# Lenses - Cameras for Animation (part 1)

Welcome back and this time it's all about cameras. Cameras for animation, that's right, finally. Long time in the making, announced a while back, kind of asked around on social media, LinkedIn had a huge response. So here we go, this is going to be a multi-part series where there's a lot to cover. Now why cameras? Usually students are discouraged to animate cameras. It's kind of tricky to do and you kind of ruin the shot and you have to be very careful in terms of what kind of moves you have. So usually we encourage, as teachers, the students to just focus on the character animations, the character stuff and mechanics and all the intricacies that, you know, it's really hard to just master the animation of just the character.
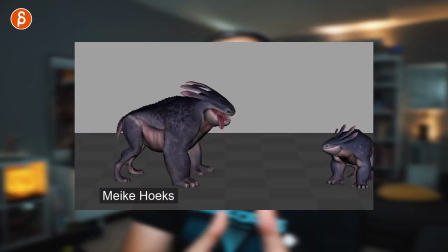[0:34]
Although for students, I would recommend that you at least kind of look at pans and tilts. It kind of opens up the shot and gives you more room for certain elements and certain actions. I would kind of look into that. But generally, students are discouraged. But when you move over to a company, and the feature might be a bit less, but VFX for sure, you're going to deal with a lot of different camera elements and just different types of camera animation. I didn't learn any of this in school. This was purely just character stuff. So when I started that work, I was just thrown into the deep ends and faced with a ton of different camera types and storytelling methods and crazy stuff.
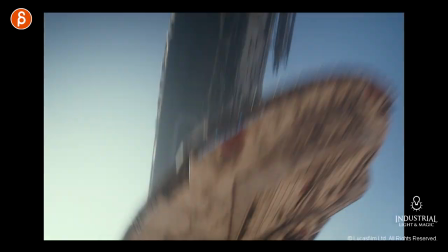[1:04]
So let me go through a couple of examples to show you what we have to do. So sometimes you have a fully CG shot and you have a lot of freedom in there.
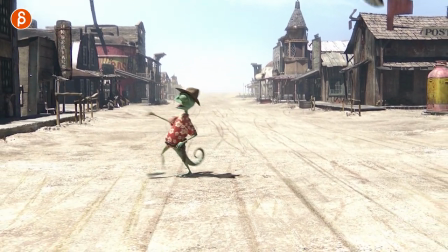[1:10]
It can be very dynamic and very interesting. Sometimes you have a full CG shot as less dynamic, but it's there specifically to tell a story point with a reveal.
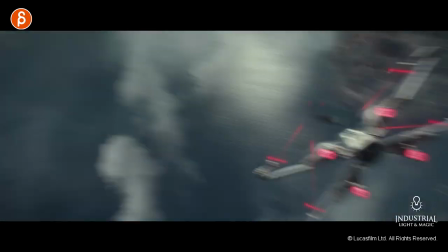[1:18]
Sometimes you start with previous that is very dynamic you kind of piggyback on that and continue to make it hopefully as cool as
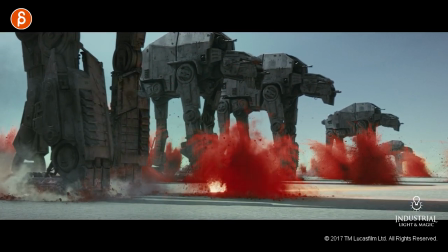[1:24]
possible and sometimes you get a shot where the previous is pretty much done and you kind of stick to that and you do the best you can within those camera
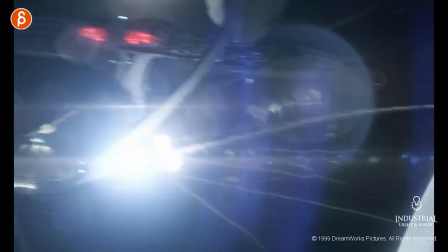[1:30]
moves and sometimes it's in the middle of production and we call that post vis and you do your camera moves to tell stories to follow elements
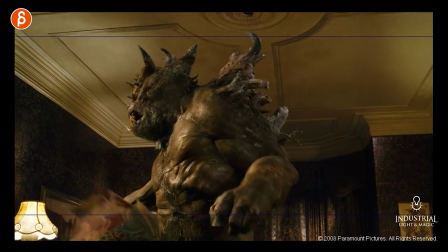[1:36]
sometimes the play element is fairly locked and you have a bit of wiggle room to move things around and sometimes you are stuck with the plate and
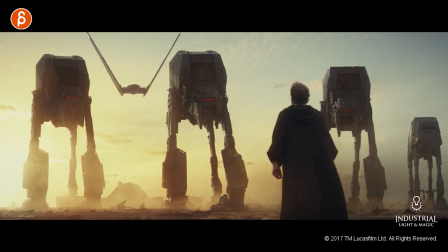[1:43]
you have to re-look at the timing of elements that are moving within the plate and sometimes it's very forgiving with a very simple live action element and sometimes it's all tied
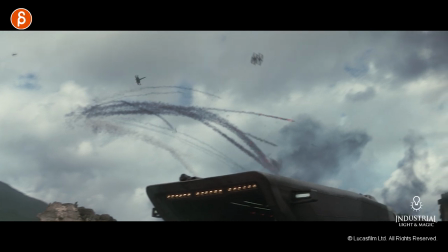[1:51]
to a certain choreography the timing specific actions where you really have to animate to that specific camera move the framing sometimes
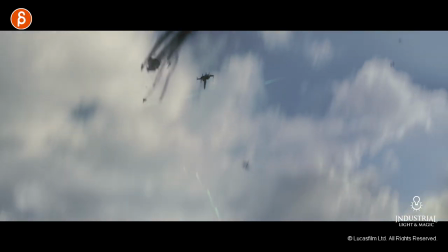[1:59]
depending on how it goes you kind of veer off and you do your thing to tell a different story but it's mostly all tied to that plate and sometimes
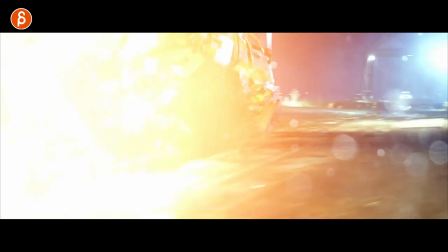[2:06]
that can be very tricky but also very rewarding sometimes you have a plate that is very dynamic in all kinds of different complicated actions
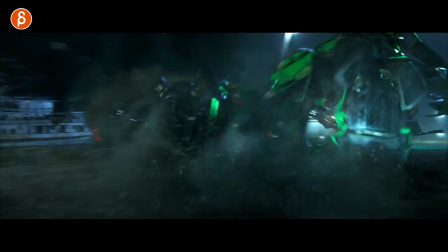[2:14]
that all have to fit within a certain frame.
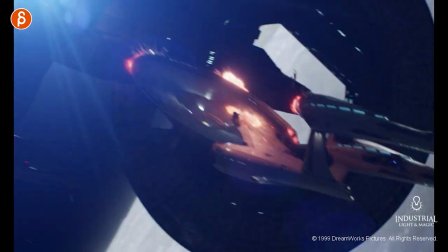[2:17]
Sometimes lenses change and they're very very long and sometimes the long lenses are there for a certain sense of scale and awe and sometimes you have snap zooms and
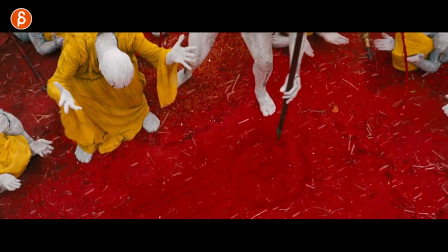[2:25]
more snap zooms and more snap zooms sometimes you have transitions from a match move with a live-action plate that then transitions into a
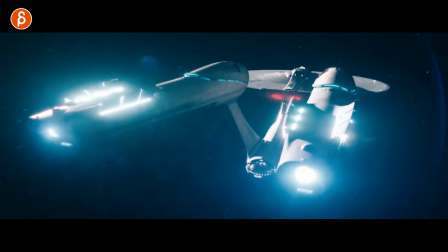[2:33]
CG element for a full CG shot and sometimes you have a dolly zoom depending on the action that for a very specific effect and sometimes the anime
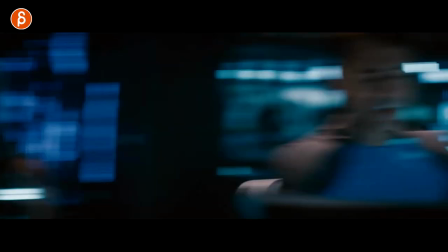[2:41]
camera moves that will transition into a continuing camera move in live action and sometimes you have a shot that just has everything you got live action
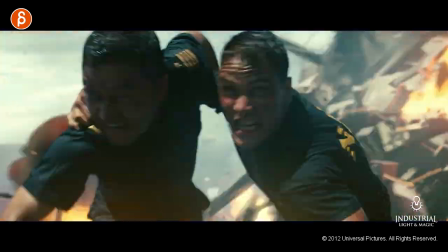[2:48]
elements you got cg elements you got transitions to more cg elements then combined
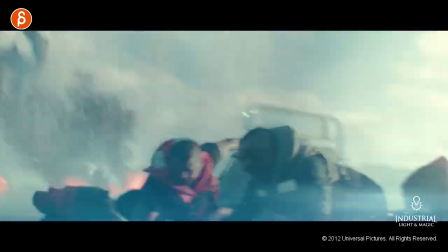[2:54]
with live action and cg that then transitions back into live
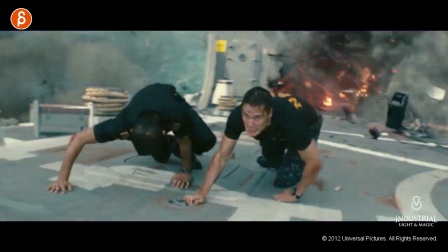[2:58]
action and cg that then has a handoff to fully cg with all the characters
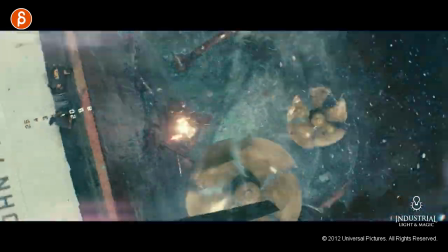[3:03]
and elements being cg and making sure that the framing and everything that is presented is clear and tells the story and even though i had fun animating all those shots But sometimes they can be kind of a puzzle, like how do you put in all the storytelling poses within that camera move? Sometimes you're stuck with the move and it kind of changes your timing. So when you have shots in the effects, there's always an interesting challenge when everything is CG, everything is live action with CG or combination or handoffs.
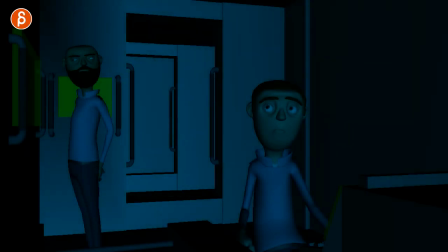[3:28]
It's definitely never boring. And then you can take those elements and if you work at home, you can have some fun with camera shakes, more handheld aspects of it.
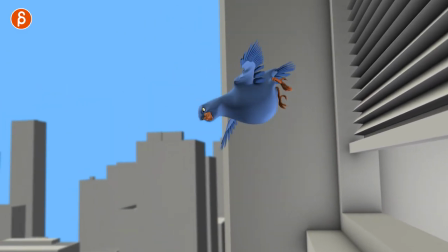[3:35]
Again putting in some snap zooms or just opening up the shot and doing some pan and tilt so that you can tell the story so it's not completely locked off. So as you can see there's a lot to cover and that's why it's a multi-part series and I will show you the things that I've learned and things that I'm teaching in my classes and generally I will go over the basics but then also go into more advanced techniques and more complex setups and that's why this is a pro tip and not an F&A. So let's do this and let's start with lenses. After all this time this is actually my second clip where I introduce myself and I'm going to do this from now on.